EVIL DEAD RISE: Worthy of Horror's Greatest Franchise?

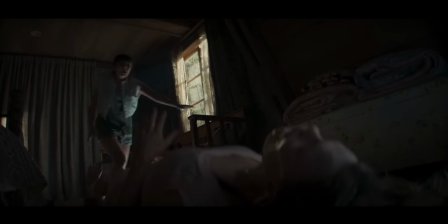Specifically, I find that the film doesn't just mix the two approaches, it transitions from one to the other,
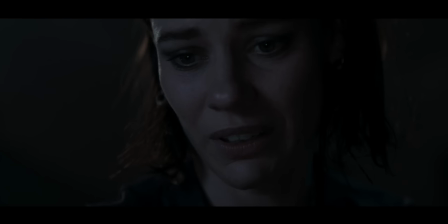starting at a much darker and grimmer place in its first half,
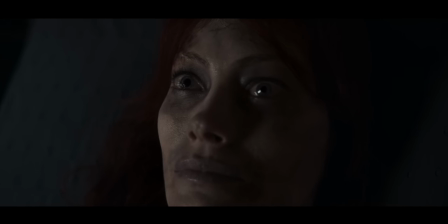as the toll of the Deadeye Curse is seen on Ellie's body as it falls apart in front of her children.
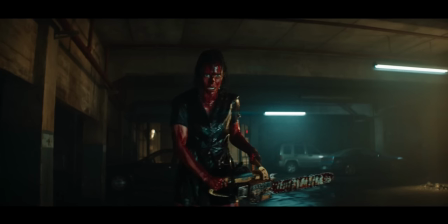But as the film goes on, fountains of bile and blood fill the screen and have no real connection to the actual capacity of the human body. An Evil Dead 2 homaging eyeball spit is so over the top as to keep it from being totally disturbing.
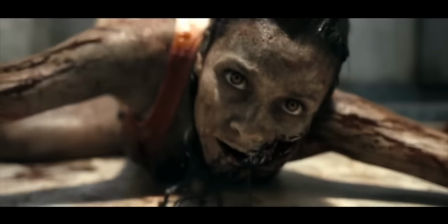With this, Rise moves away from the straight gore of the 2013 reboot and more into the splatter of Evil Dead 2 and Ash vs. Evil Dead.
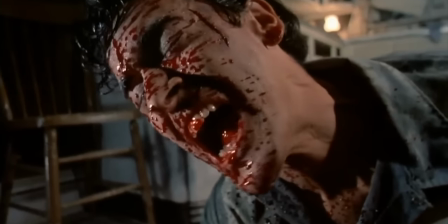And yes, there's a difference between gore and splatter.
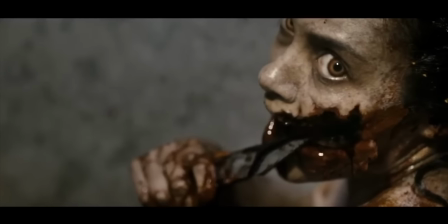Gore is meant to evoke a painful, realistic response that reflects the vulnerable nature of our bodies, like the arm-cutting scene from the reboot.
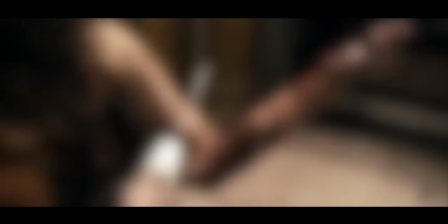We all know it's not real, but I can't really show it because... Oh god, blur the picture, blur the picture. Splatter is shocking, but fun,
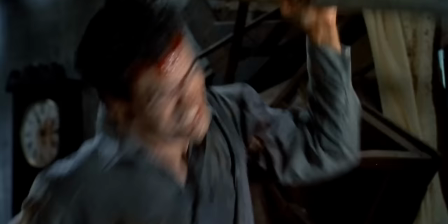pushing past realism and into cartoonishness that shocks because of how much more extravagant it is than we would ever expect.
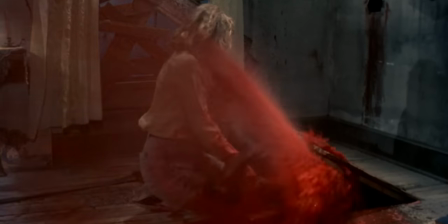Think the blood geyser from Evil Dead 2. We gasp and then we laugh because we can't actually relate to something so extreme.
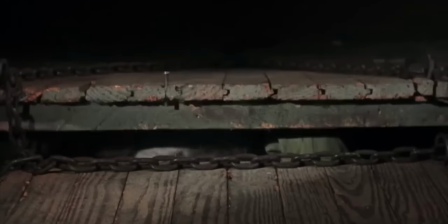The same goes for how Ryze's deadites are brought to life. Raimi's deadite possession is an instant and extreme transformation.
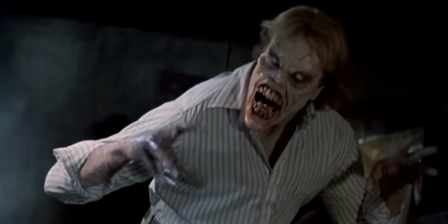More like a ghoul or hag with exaggerated creepy features. Alvarez's deadites self-mutilate to become grotesque.
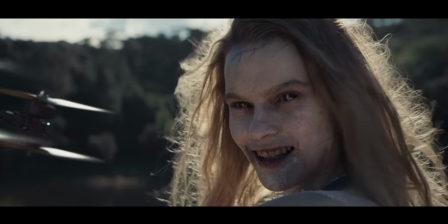Cronin's deadites are somewhere in between, self-mutilating at times but also immediately transfigured by possession.
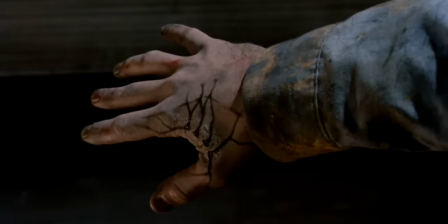Bridget's inky, dripping infection is an homage to Ash's hand, which was originally done by drawing on Campbell with pen and stop-motioning the spread.
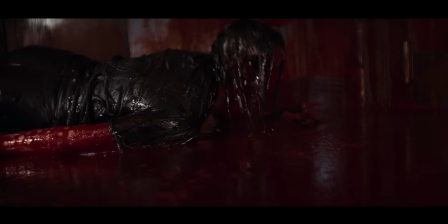Act 3 is easily the film's most gruesome, filled with blood, chunks, and the multi-headed marauder.
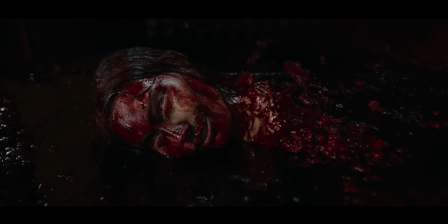But by this point, Cronin has pushed his viscera so far that we're fully in splatter territory.
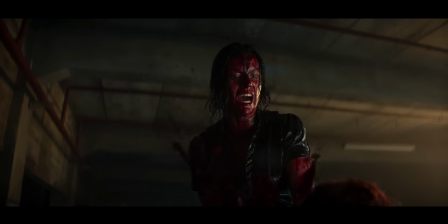And the splatter extravaganza also requires big damn hero shit,
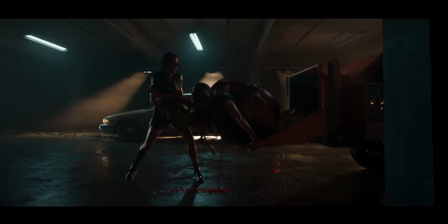elevating Beth from a shocked and struggling victim to a badass champ that begins to echo Ash, complete with shotgun and chainsaw.
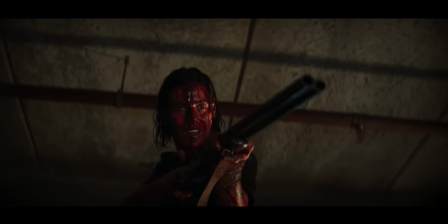And of course, I knew exactly what she'd say here before it happened. What else could it be?
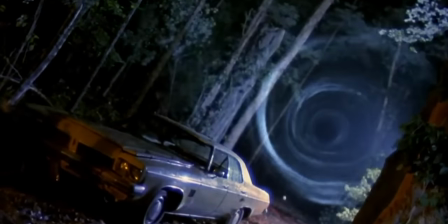Come get some.
While Evil Dead Rise isn't as brilliantly original as all three of Raimi's movies,
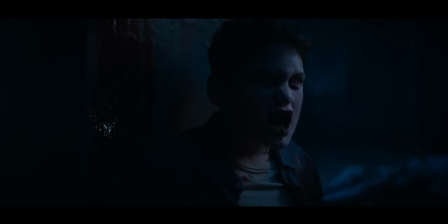and isn't as unforgettably shocking as Alvarez's take, it's exactly in the vein of what made me love this franchise in the first place.
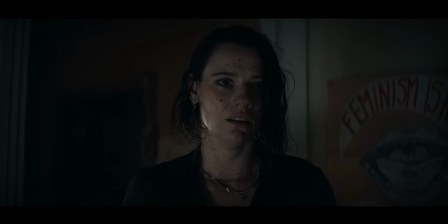Gruesome scares, inventive moviemaking, and larger-than-life characters on the sides of both good and evil.
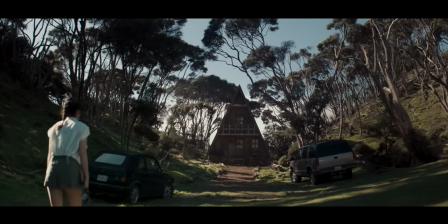If there's one major critique I have of the film, it's that its cabin prologue and looping epilogue are completely unnecessary.
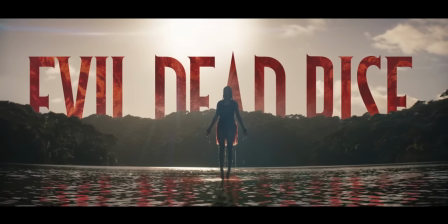Yes, we get that incredibly sick title reveal, but the inclusion throws the film's pacing completely out of whack,
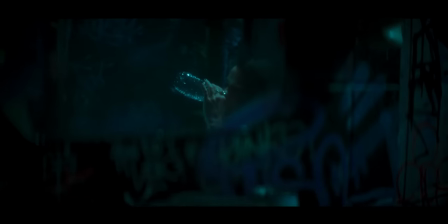ramping up to 10 in just a few minutes before settling way back down for a more traditional act 1 rising tension,
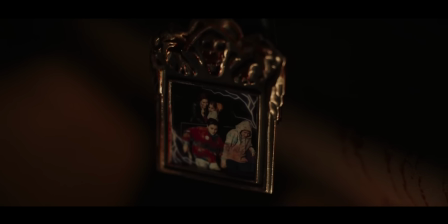and then giving our characters a satisfying conclusion to their arcs and a heroic fade to black,
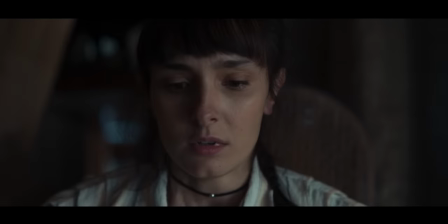before putting an obvious button on any questions we had from that prologue. I get that it's a little something to give fans the Cabin in the Woods horror they expected,
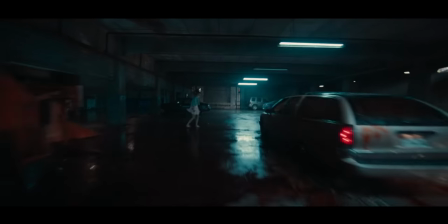and to underline the unstoppable nature of the Deadite Force, like the original, while still giving Beth and Cassie a happy ending.
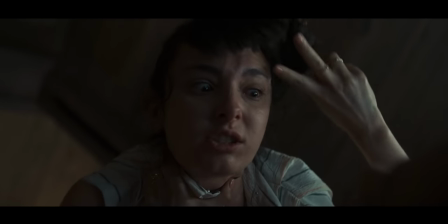But I don't need it. Be confident on your take on the material. It's the only half measure in the film, but it's the first and last thing you see.
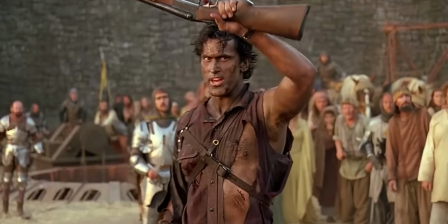It leaves an impression. By this point in the franchise, we don't need the old familiar. We had Army of Darkness for God's sake.
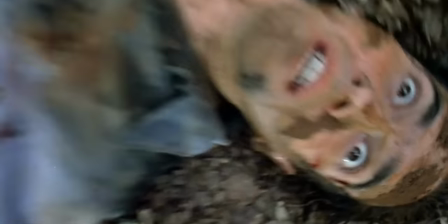We know how wild the series can get, which makes Tappert's earlier production notes on what Evil Dead is or isn't so strange.
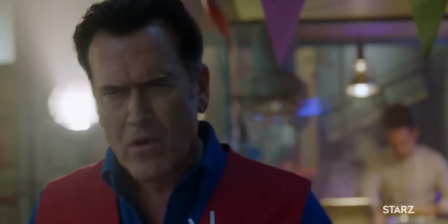Then again, Tappert was the cause of most of the behind-the-scenes turmoil on the TV show. As far as how Rise fits into the larger narrative of the franchise, I like that it's all sort of ambiguous.
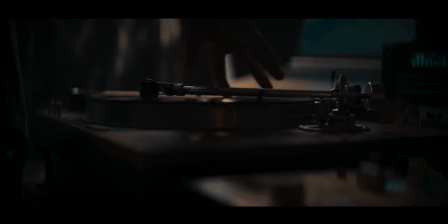The biggest element that the film adds to the series is establishing the idea that there are actually three books of the dead.
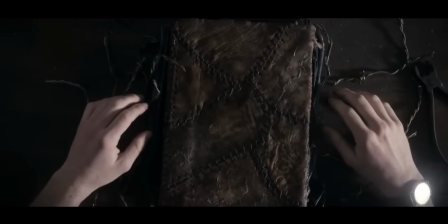The cartoonish, face-covered book from Ash's stories, the sewn-together monstrosity of the 2013 film, and this new veiny and toothy version.
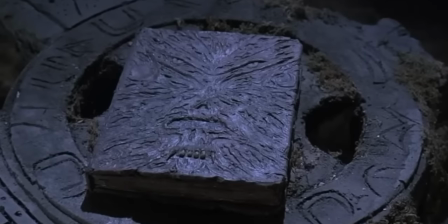It's all playing off the gag in Army of Darkness, where Ash has to pick the right Necronomicon out of three copies.
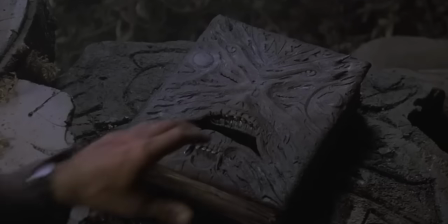In Raimi's film, it's a silly little excuse for some Three Stooges-esque physical comedy,
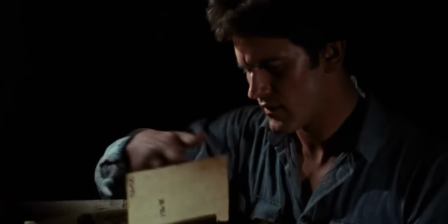but I think it's a really smart decision by Cronin to use this as the genesis for his slowly expanding universe
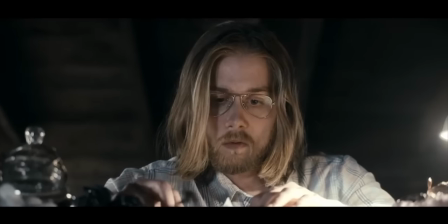that lets the 2013 film coexist with the original movies without creating confusion.
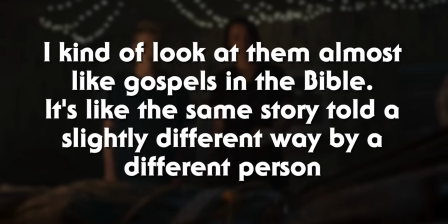I kind of look at them almost like Gospels and the Bible, said Cronin. It's like the same story told a slightly different way by a different person.
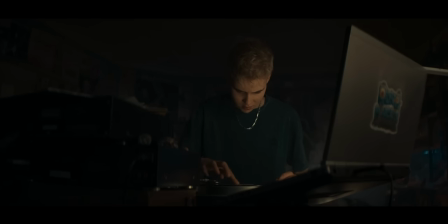But what I really appreciate about Cronin's film is that while it's hinting at larger mythology, it's not beating you over the head with cinematic universe jargon.
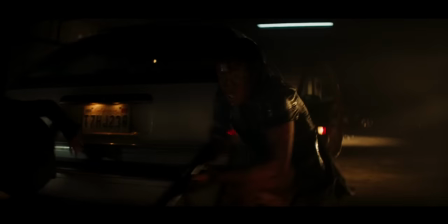The same goes for all its little easter eggs that point toward other films. No lingering cameras, just enough screen time to pop hardcore fans.
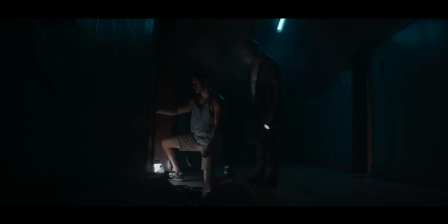Henrietta's Pizza, how every character's name is from a previous actor in the series. The way that Beth holds the chainsaw just like Bruce in the original promo photos.
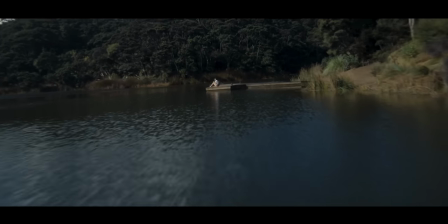Small musical cues by composer Stephen McKeown that homage previous musical stings by Joseph Luduca.
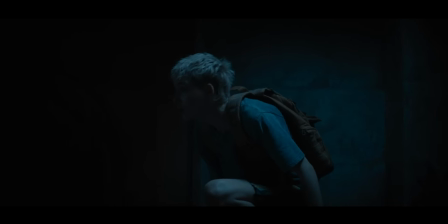It's far from the movie poking you in the ribs and demanding you say, I KNOW WHAT THAT IS!
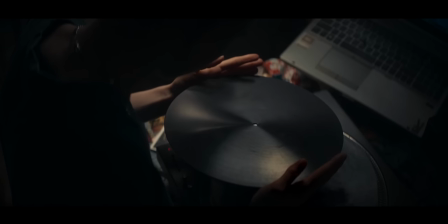Even the movie's biggest easter egg is obscured, as Bruce Campbell cameos as one of the voices protesting the translation of the Book of the Dead.
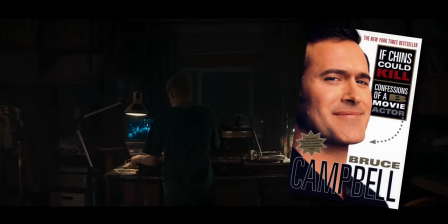Unless you were told beforehand or just obsessed with Bruce to the point of re-reading if Chins could kill over and over again, that's me, it probably wouldn't stick out to you.
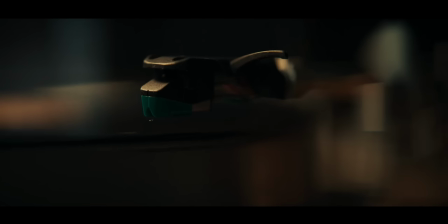But the fact that Cronin later said that it may actually be a time-displaced Ash makes it even more exciting within the context of the franchise.
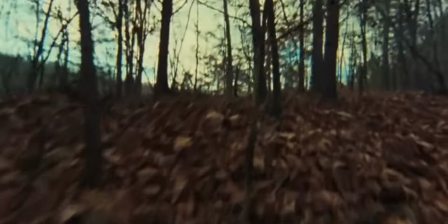Every Evil Dead film features iconic sound design. Think the droning roar of the evil force, the cackling of the deadites, Ash's revving chainsaw.
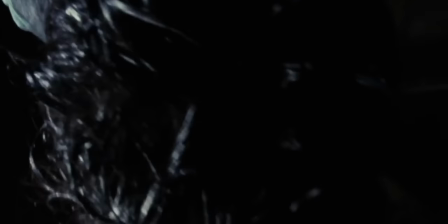What Raimi and company made sure to do was to create an atmosphere of evil that surrounds the audience,
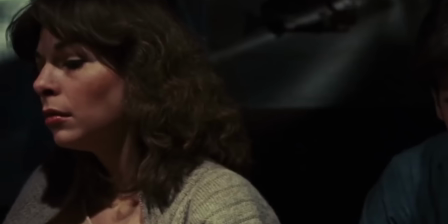putting them on edge and illustrating the Deadite presence before anything manifests visually.
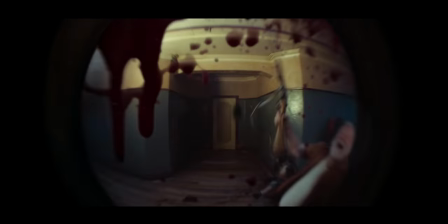And thankfully, sound designer Peter Albertson's work in Rise is fantastic throughout,
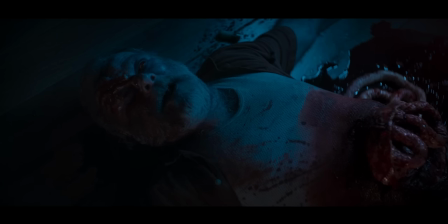containing all those iconic sound cues from films before, and adding new layers for its urban setting.
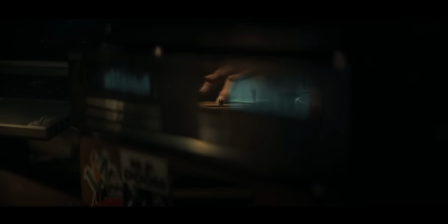But it's the record player scene that highlights its power the most,
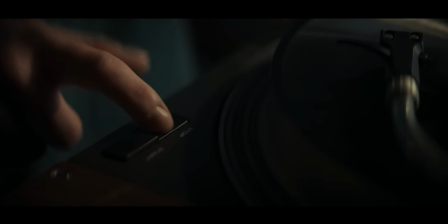as Danny brings an old record to life that eventually sustains itself through the sheer power of evil.
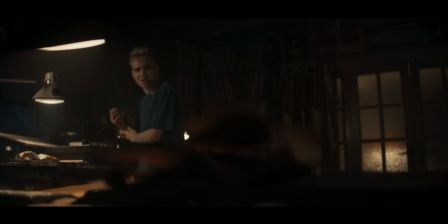You can practically feel the power of the record through its drumming bass and warping voices, which is also applied to how the voice of each Deadite is manipulated.
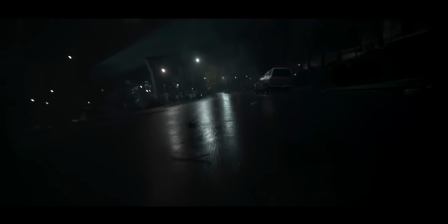Visually, Rise features hallmarks of the franchise, such as the shaky cam Deadite force shot,
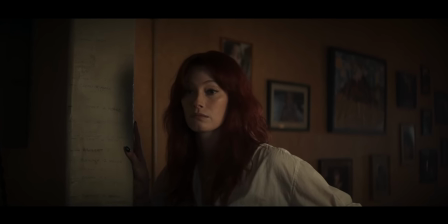but cinematographer David Garbett and production designer Nick Bassett create a real warmth within the family's home the feels lived in,
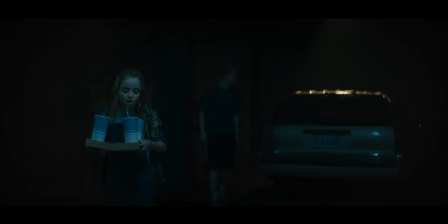which is contrasted against the coldness of the hallway and basement.
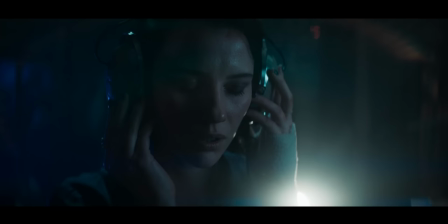But eventually, that warmth is violated by the deadites, and nowhere is safe.
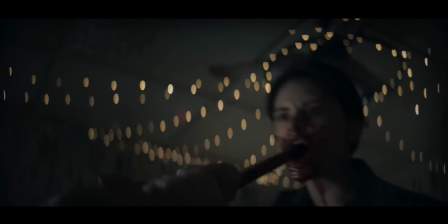Putting kids in peril is always a bit taboo, even in horror movies.
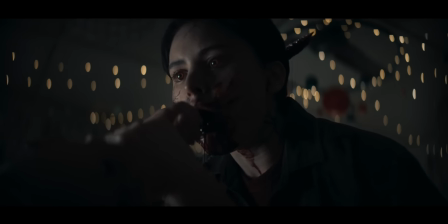But Rise strikes a nice balance in being ruthless with the two teenagers, and keeping our youngest in peril but ultimately safe.
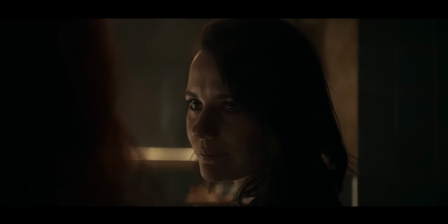At least physically. Kids gonna need a lot of therapy. The film features really strong performances all around, but it hinges on the strength of its two leads,
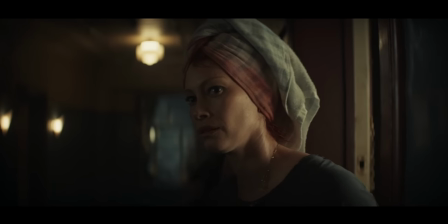Lily Sullivan as Beth and Alyssa Sutherland as Ellie, who have to quickly sell us on decades of history between the two of them,
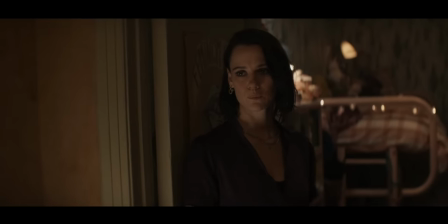including how much they both love and hurt each other, and then push them into antagonistic roles.
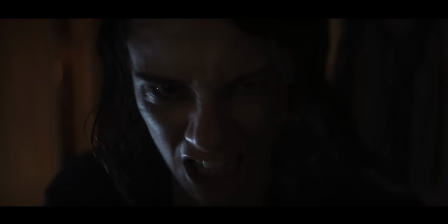I think that Sullivan is a really magnetic protagonist who's great at reacting to the horrifying reality unfolding around her.
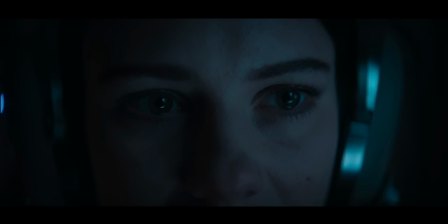Most importantly, she's fearlessly vulnerable, not afraid to be scared, hurt, confident, and foolish.
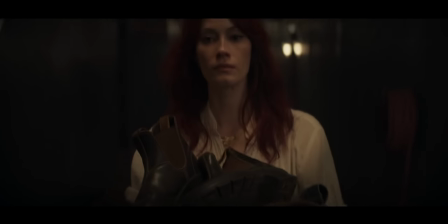Sutherland stands out even more simply because of the breadth of her performance.
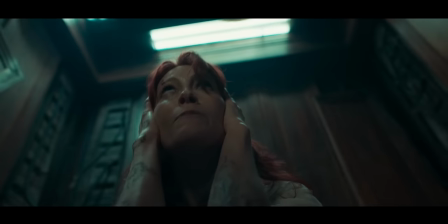Not just having to play Ellie, a lovable and recognizable character with not much screen time, but also the deadite inside her body.
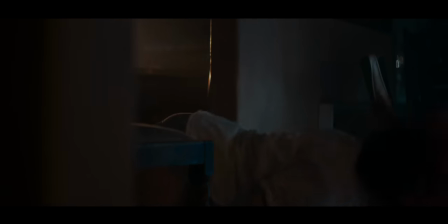Covered in hideous makeup, contorting, attacking, and becoming a sadistic, ghoulishly delicious villain that only wants to make her victims suffer.
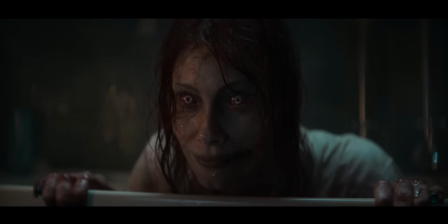Leveraging the sway Ellie has over her children as their mom to lower their defenses and just say all the most messed up shit you'd ever hear slip from a crazed parent.
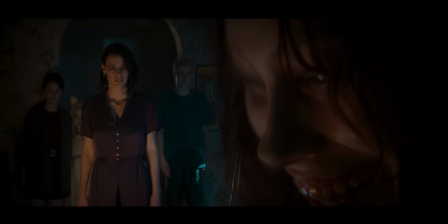Like previous films, Cronin has his deadites slip back into their normal personalities for brief moments.
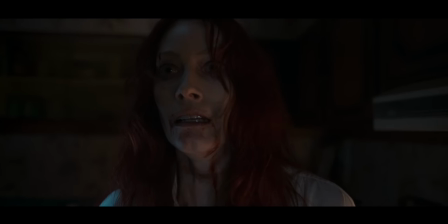But unlike what came before, I'm not sure if those brief restorations are completely the doing of the deadite.